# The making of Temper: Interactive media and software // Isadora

Hi there and welcome back to my studio. I am finally back in Taichung after what felt like months of raining in Taipei. In this video I would like to talk about the current project I'm traveling with called Taper. I did a show here at Leia Gallery a few months ago and a video of the show can be found on Leia Studio's YouTube channel. I will also talk about the process behind the project and more specifically the software I'm using.
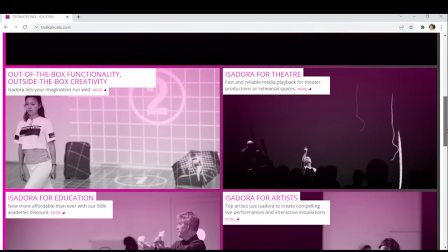Now Isadora is a graphic programming software with an emphasis on digital video but also supports sounds and MIDI.
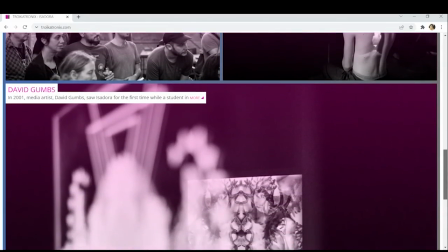The software is mostly used for multi-projector setups in theater and interactive media installations.
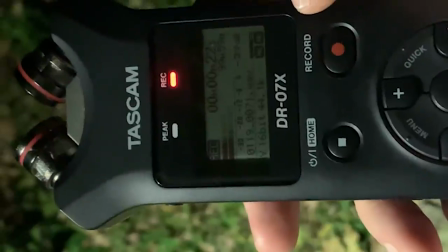The aim of this specific work was to capture the essence of nature through a combination of music, field recordings and videos.
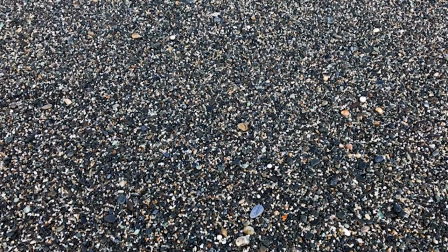For the videos I wanted to capture nature through a still frame, like a zoomed in close-up view,
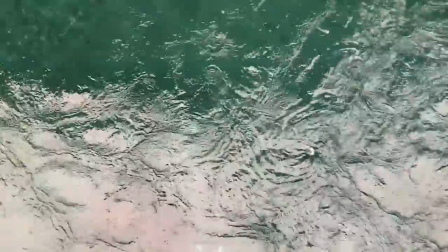to simulate the idea of a moving abstract painting.
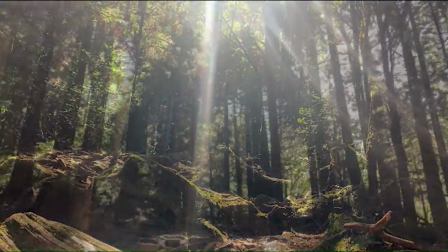The goal was to get the videos to fade in and out of the screen through layering and blending.
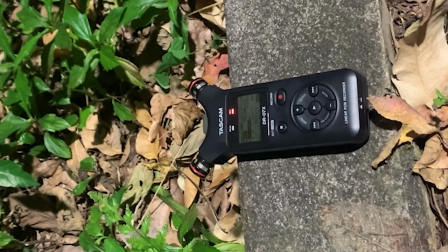The field recordings on the other hand are used in the background as a soundscape during the performance.
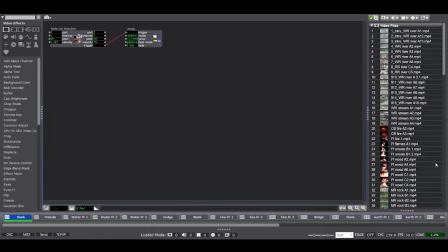As you can see here the videos and sound clips are linked to Isadora from a hard drive like most video editing software. During the conceptualization phase of the project I planned out a timeline with chronological scenes.
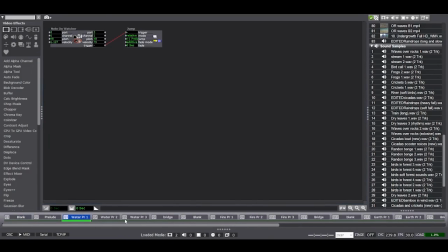The timeline can be seen here at the bottom in Isadora. I made a number of scenes for each element as well as an intro and an ending scene.
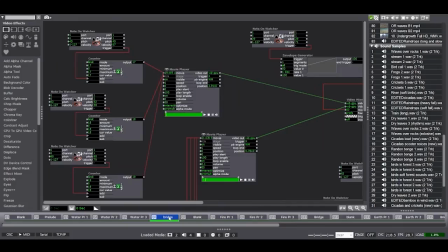The idea was to create a flow from one element to the other. I made these bridge scenes between every element to represent the interconnectedness
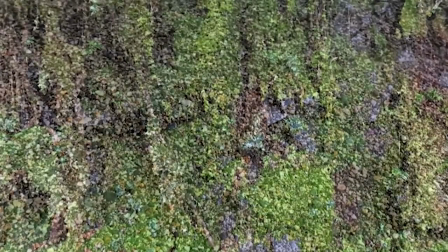of nature and have scenes where the elements are interacting with one another.
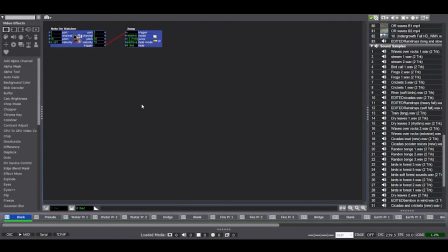To move from one scene to the next I created jumpers and they are activated by the piano and the midi controller.
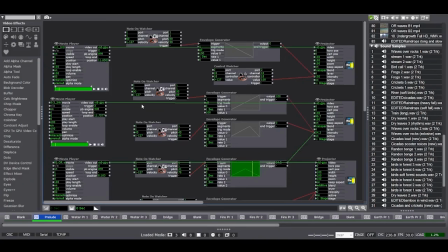So basically the music compositions are the foundation of the performance and determines the order of the scenes and also how the performance was designed. Within each scene I created these patches.
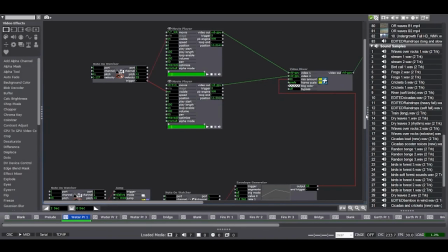Patches consist of a number of actors and each actor has a specific task assigned to them. Even though the project seemed structured, the approach to putting the videos, field recordings and piano compositions together was quite experimental.
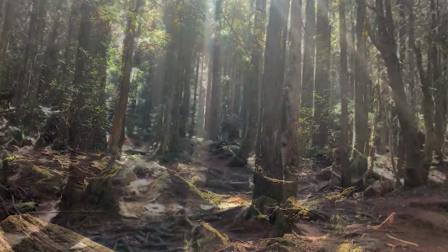It took a lot of trial and error to create different effects for each element.
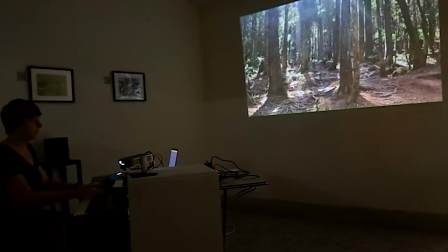I just wanted to give you an idea of how the piano is interacting with the videos and how it connects with my subject matter.
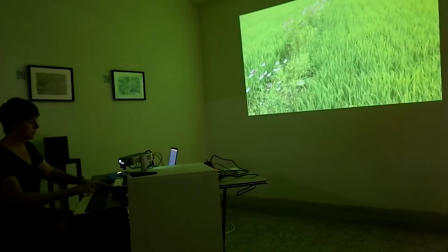The videos are all about one minute long. I did basic color correction and cropping in Adobe Premiere. The effects such as layering and blending,
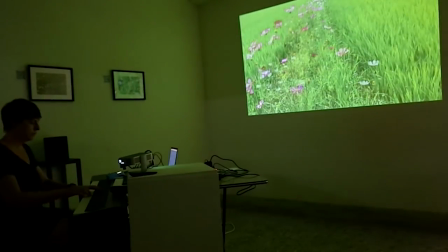fading in and out and so on are happening in real time during each performance and I use the electric piano and MIDI controller as interfaces.
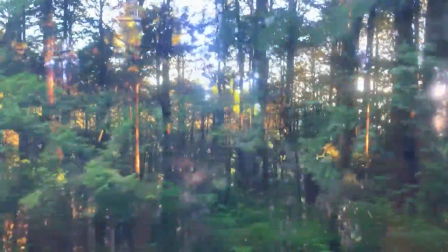I'm using layering and blending as a technique throughout my art to
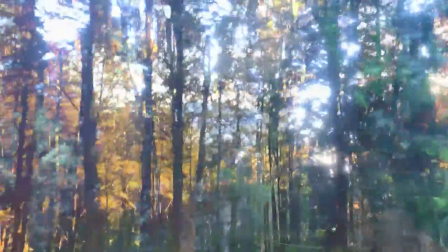communicate the multi-dimensional and interconnected relationship we have with nature.
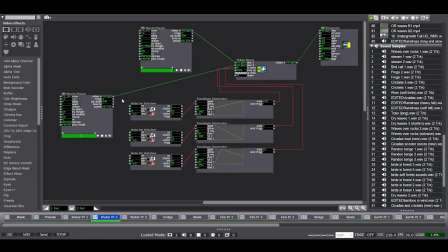This brings me to the patches. So for example in the water scene I've got two movie players and a video mixer. So basically the videos are layered on top of each other and they are basically moving back and forth when I change the values in a video mixer.
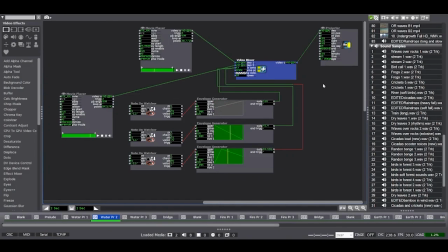I can set up these actors and get them to communicate with the videos.
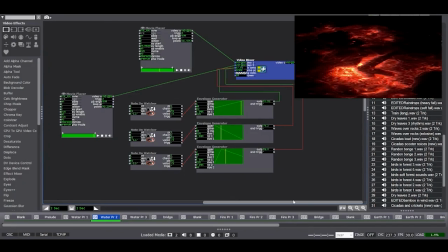I can predetermine how the videos blend with each other, what videos are playing and how many videos are playing at a time.
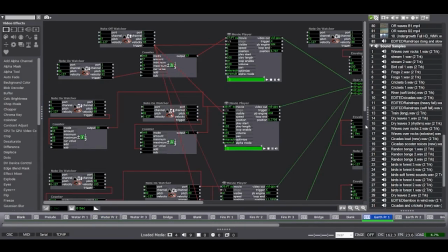In the earth scene for example I have four video players playing simultaneously but the videos are triggered consecutively and crossfading from one video to the next.
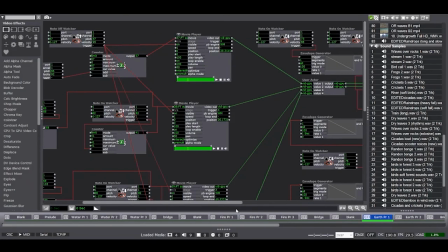At the same time I'm switching the videos up in the movie players.
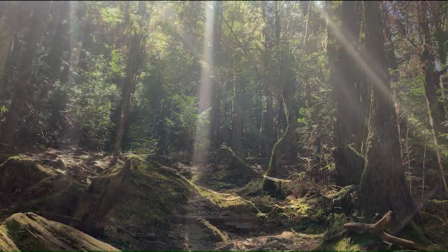In other words a sequence of four videos are playing in a loop and as
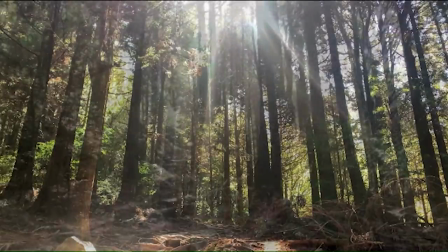they are looping I am taking some videos out and throwing new ones in the mix.